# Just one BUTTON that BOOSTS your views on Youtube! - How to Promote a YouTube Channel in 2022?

I started the process by searching for music.
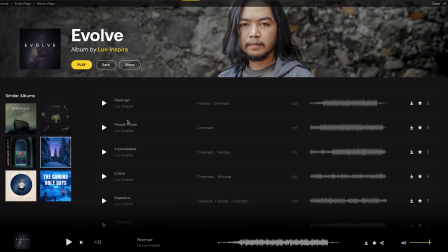6:03 On a stock music site, in my case it's artlist.io, I went to the cinematic section and found this track from the Evolve album.
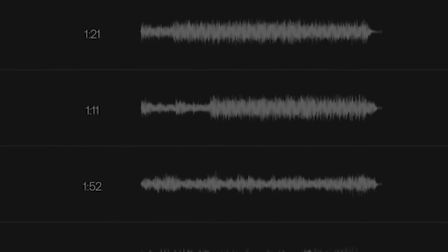6:10 And in short videos, I almost never used the whole track. The length is usually two to three minutes, but I need something close to a minute here.
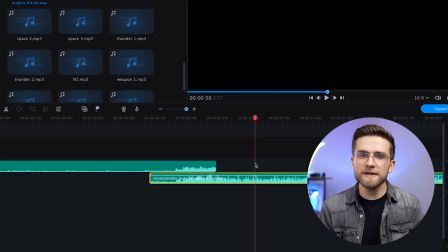6:19 So I chose the best parts of this track and organically connected them so that it feels like a full track. At the very beginning, I left a few seconds of the track where the music starts to accelerate.
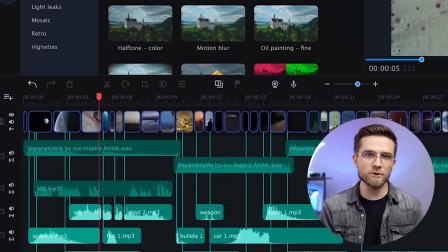6:29 This is also a good place to add a voiceover that sets the tone for the video. By the way, there is one very simple and fast way to make your voice sound better in the Movavi editor, so this is how it sounds before.
Murphy's Law doesn't mean that something bad...
And here is after.
Murphy's Law doesn't mean that something bad...
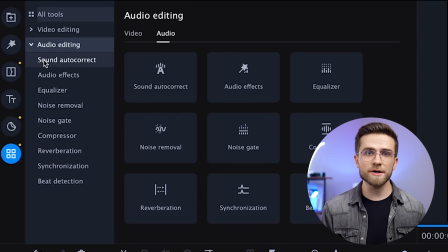6:50 To do this, go to the All Tools section, Audio, and find Enhanced Voice Recording.
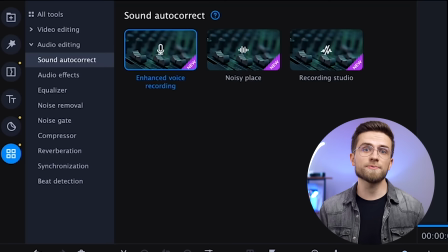6:55 Drag it to the audio track, go to the Clip Properties, and expand the small menu.
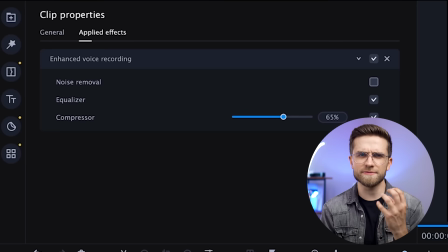6:59 I recommend you remove the noise cancellation that compresses the voice too much, but raise the compressor a little. Just like that, your voice will sound better.
Murphy's Law doesn't mean that something bad will happen.
As always, we'll go from general to details.
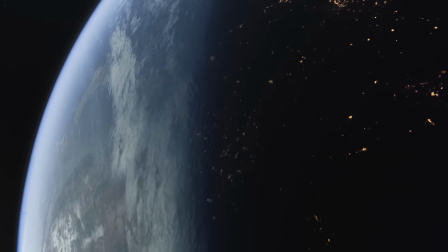7:15 The video starts with a wide shot of the planet, then a close-up of the planet, then we zoom into some landscape texture,
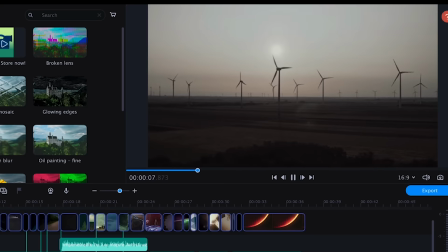7:22 then 3-4 shots which quickly show all the forces of Mother Nature,
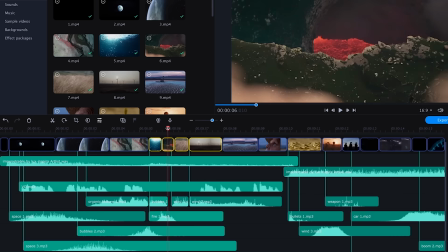7:27 Water, Fire, Air, and Earth. And since the music here is quiet, we're gonna add sound effects to better immerse the viewer into the video.
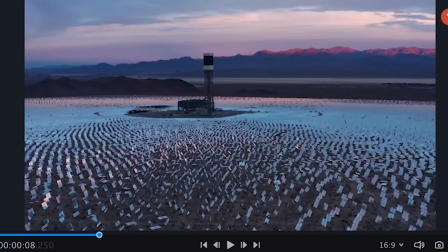7:35 And most importantly, to keep their attention up and going. And then there's a whole range of shots with nature, people, then space, and Mars. Yes, I sacrificed the story he initially had of a boy who dreams and grows, but I showed how diverse nature is, and in general, the diversity of the world. The world is diverse in itself. Not everything is equally good everywhere, and that's exactly what I wanted to show in the video. This structure is subjective, but in my opinion,
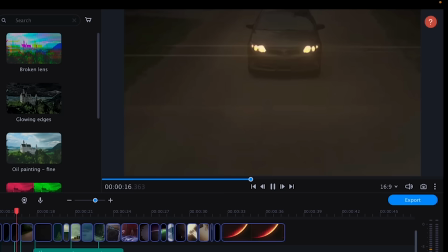8:04 such diversity keeps attention much better, and if this affects the audience retention on YouTube, that's already objective.
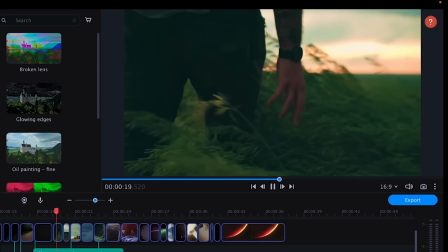8:10 Here, I made an organic transition with lightning using the fade transition, and I want to pay special attention to sound design. Take a listen to how this video sounds only with sound design.
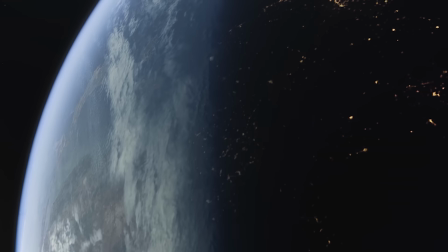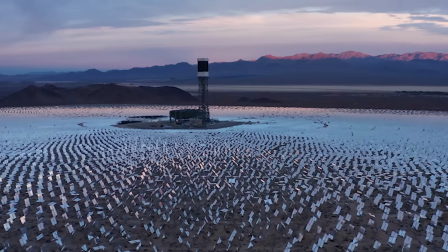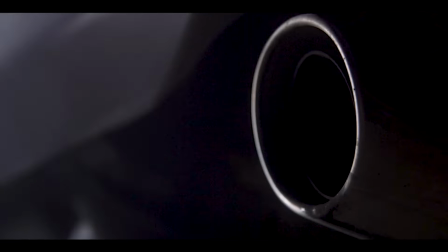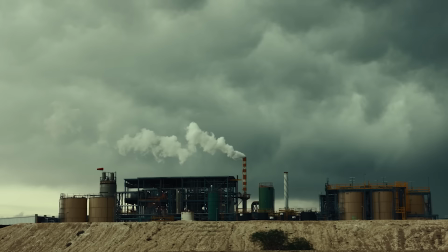We recently made a separate video about sound design, but let's talk about it again, because it's very important.
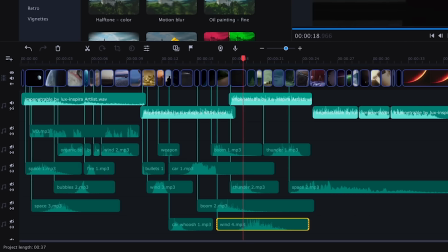8:52 In general, I go through all the shots and think of a sound that would fit into a particular atmosphere. For example, if it's space, then I'm looking for some kind of space ambience, some kind of deep hum, then the shot with water, and I want to hear some deep sound of water movement,
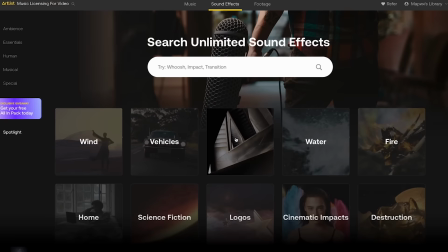9:08 then the sound of fire, the wind, then a quieter wind in the field. In this sense, the sound design here is quite simple, so what I see, I hear.
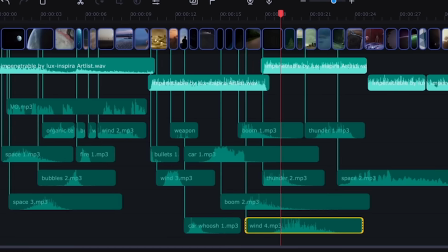9:17 The most important thing is that it looks better with sound design, but make sure it's not too rough. So you can not simply cut the sounds, add a smooth fade transition. And you need to experiment a lot, You need to mix one sound with another, then the fifth with the fourth, maybe four sounds combined together to create a unique sound.
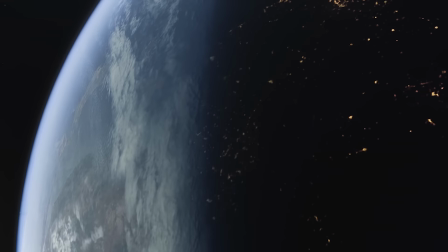9:37 Murphy's Law doesn't mean that something bad will happen.
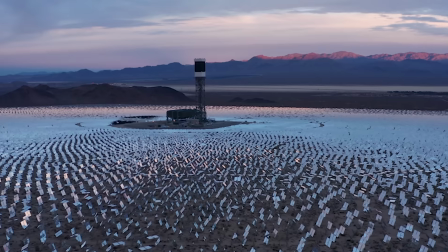9:43 It means that whatever can happen will happen.